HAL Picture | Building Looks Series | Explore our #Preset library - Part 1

The look we're going to see next is called Earthy Pastel.
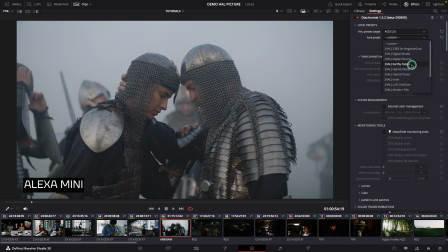256s
So Earthy Pastel is a more contrasting look with very strong blacks and a slightly dirty feel.
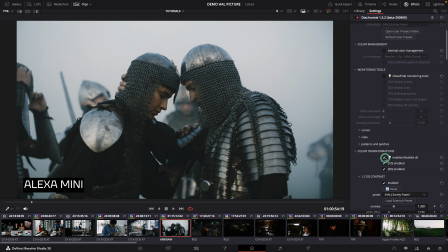263s
With Earthy Pastel, we get very lifted blacks,
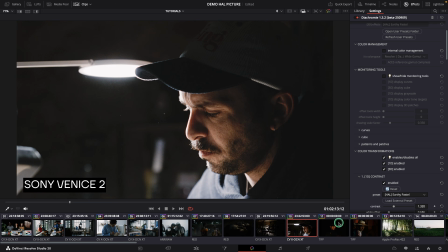268s
quite green, very muted color, and a slightly bleached look to the saturations.
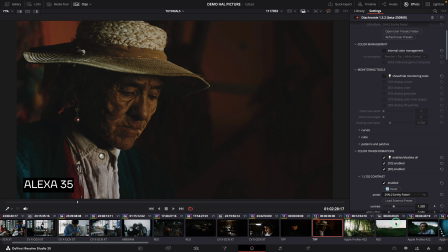276s
It's a bit like a photo print on matte paper, slightly faded in a way.
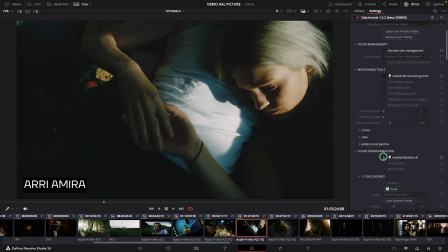283s
In Diachromy, you can bring up color charts to appreciate the color rendering. If you activate the look,
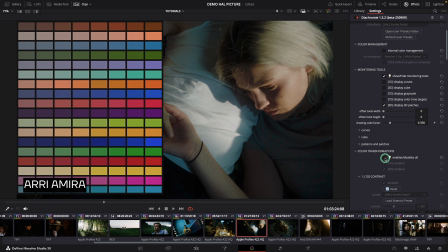292s
you can see a bit of this saturation compression, particularly on magenta, red, and orange.
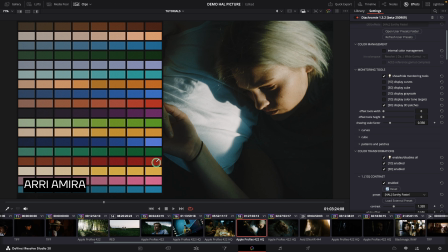300s
Look at it, just right here. a green that cools down a lot. The blue also becomes extremely faded. This look at the vibe of Schenderkin, Marthy May Marlene, if you have it,
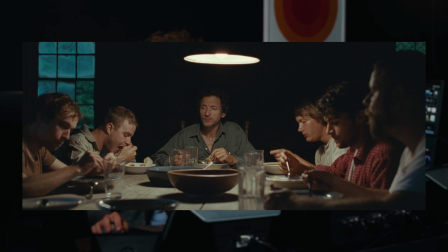318s
with very lifted blacks, a bit of a street photography vibe.
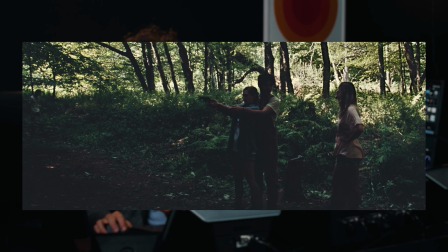324s
It's not suitable for all projects because the very high blacks can be a bit shocking.
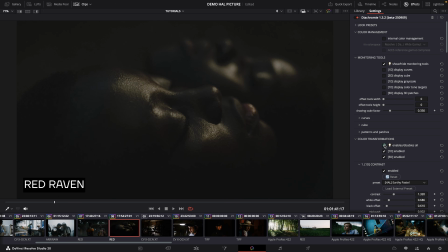332s
For example, if you have a look on a very dark image like this one, okay, maybe it's a bit strong.
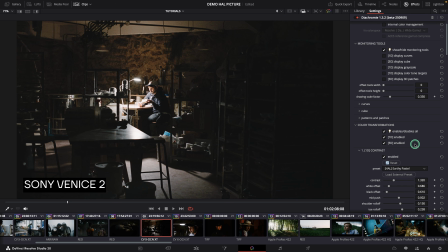341s
But it has a real elegance to it. Also, if you like the color rendering, but find the contrast curve a little too excessive, you can keep the color rendering and change the contrast curve in just few clicks.
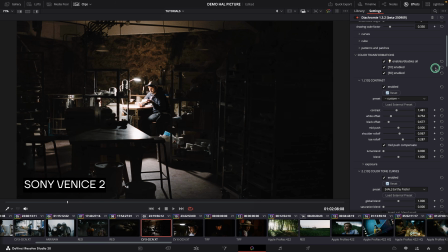The next look we're going to talk about is called hybrid tones.
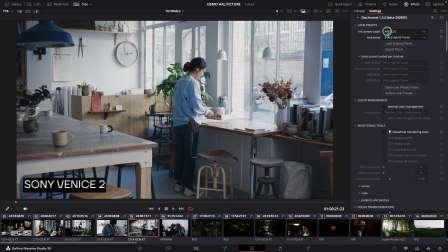368s
Hybrid tones is a look that has roughly the same color twists as Kodak film.
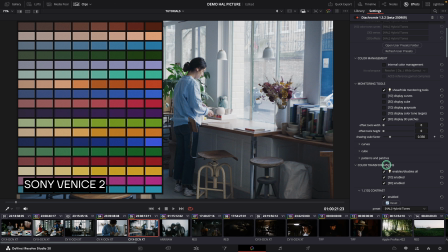374s
That is to say, yellow that are slightly orange, orangey reds, and slightly compressed saturation. On the other hand, hybrid tones completely preserve the neutrality of the neutral axis.
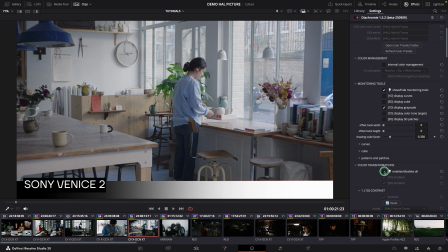390s
This means that it doesn't color the low, high, or mid tones at all.
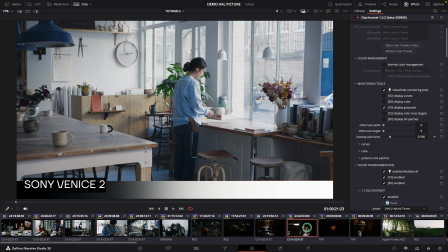397s
And that gives it a much more modern and digital look.
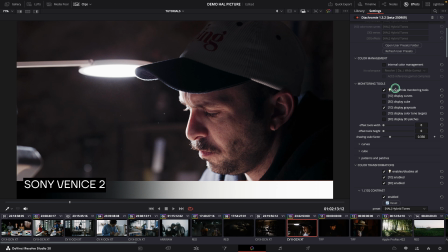402s
It would work very well with a texture-free render or with the sharp texture of a modern camera.
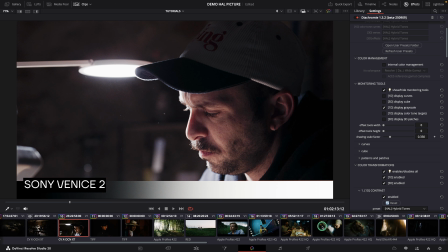409s
It looks great, but it's not in a vintage way or in a film aesthetic way.
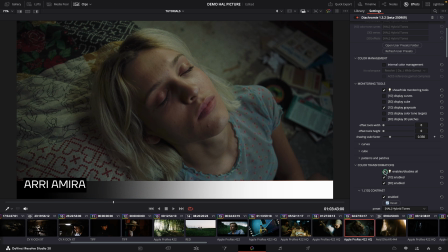414s
Hence the name hybrid.
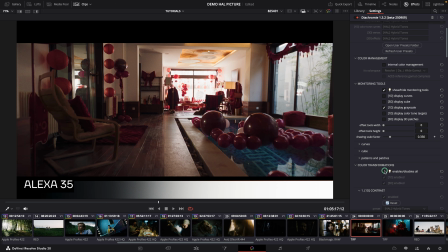416s
It borrows film compression on certain saturations, but doesn't really steal all the slightly vintage characteristics of film.
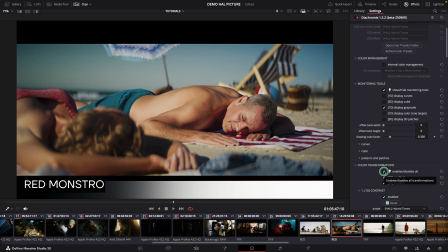425s
It can be quite suitable for a slightly punchy digital look with cinematic color.
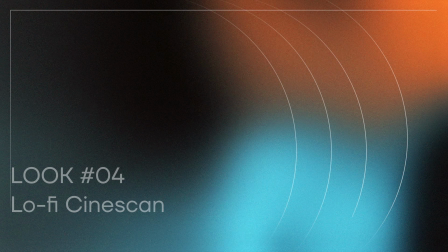So the next one is Lo-fi Cinescan. It's quite a funny one.
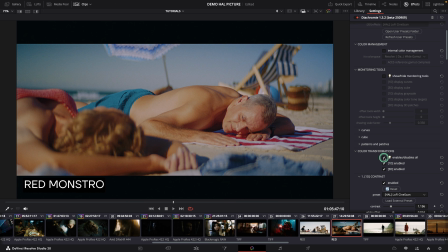442s
Lo-fi Cinescan is a slightly unusual and rather twisted emulsion. It will correspond somewhat to a look that you would get directly from a film scan,
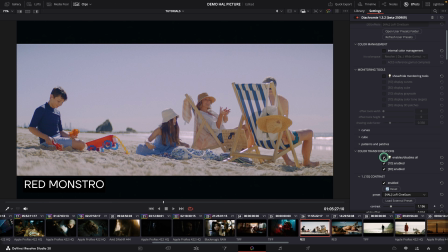452s
which you would grade without adding any film print emulation.
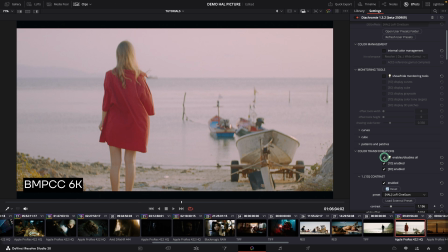457s
So it has slightly excessive saturations and a flattened contrast.
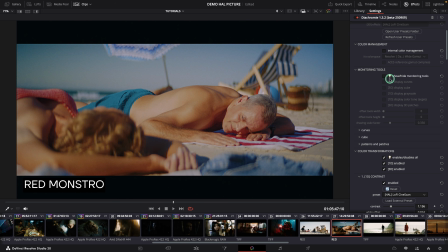462s
If I show you the saturation on the 3D patches,
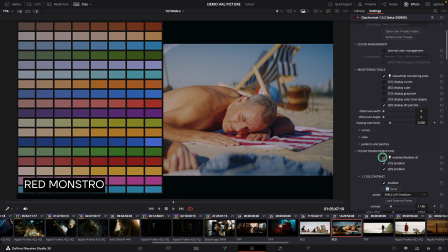467s
you'll see a very pastel side to the saturation, and look at the contrast curve.
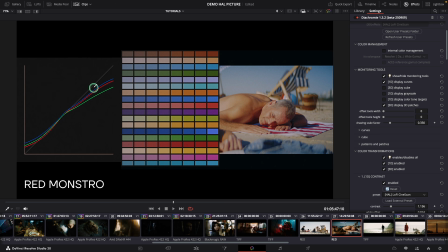472s
It's kind of an awkward looking contrast curve, right? But it corresponds somewhat to an unprocessed negative in a way. So it's more of a look for projects that want a slightly offbeat, twisted aesthetic.
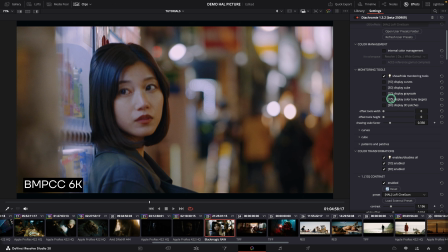489s
It can be particularly interesting for music videos or for things where you want a slightly offbeat film look. A bit like Wes Anderson Asteroid City, for example.